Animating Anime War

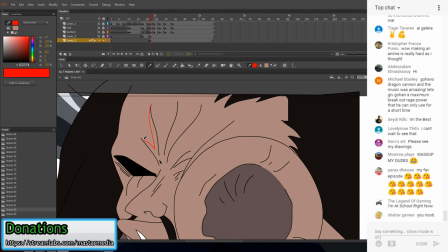13:46 So I'm gonna try and draw like a few frames of this to have like a really cool like ripple effect shock through Kaido's face to show the force of Vegeta's punch. We'll see how it works out.
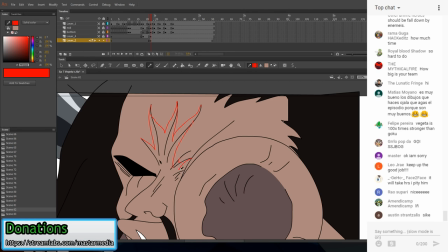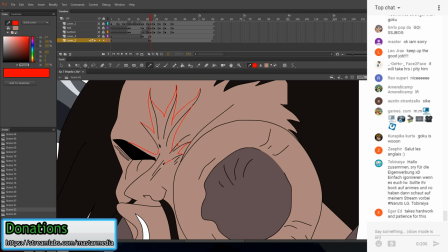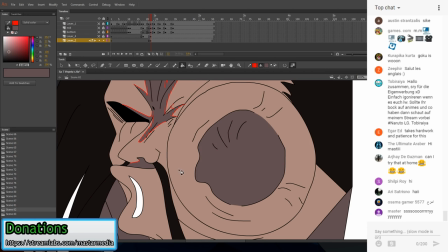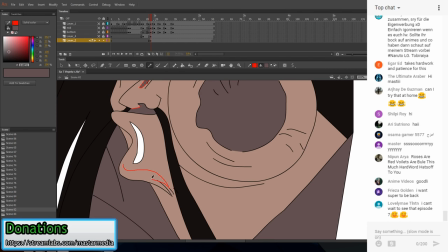14:31 Just gotta be careful on the shading because Kaido has too damn much and I could spend all day just doing these like in-between frames
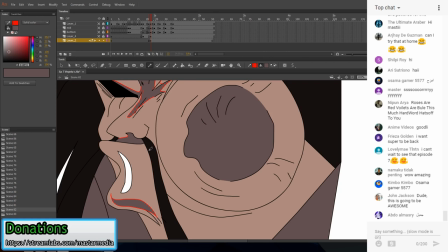14:39 and it just like wouldn't add any value, but I gotta shade it a little bit.
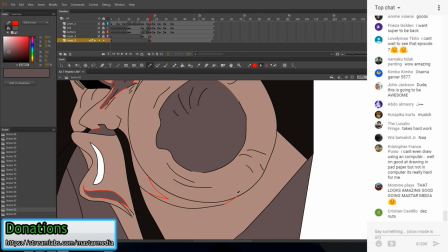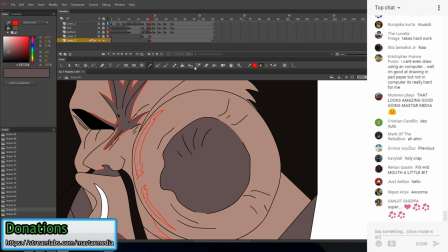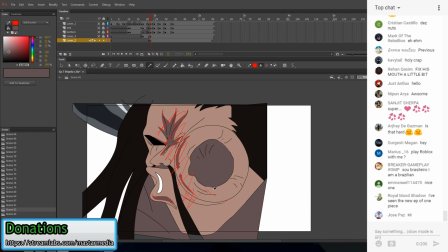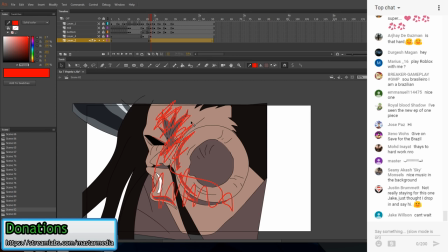I can always come back and shade this more if I need to, but I think I'm just gonna leave it at 2 here.
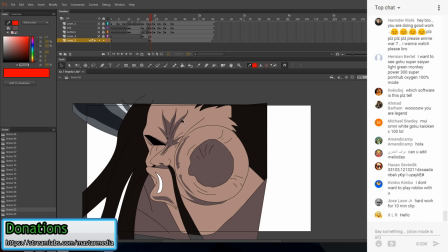15:40 Oh.
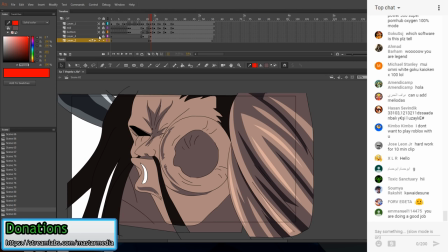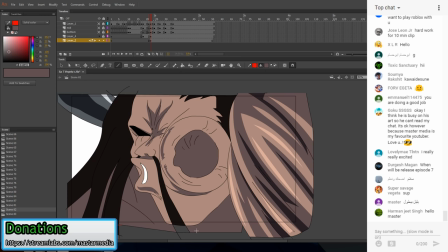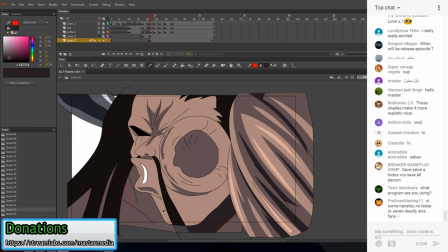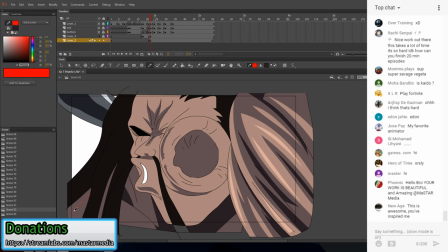Okay, maybe three.
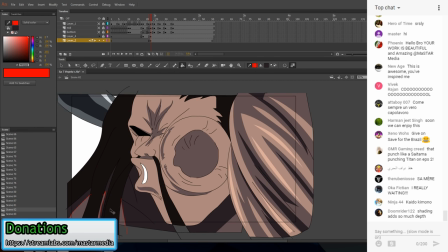But I also, I don't want this too stiff. Otherwise the impact won't feel strong.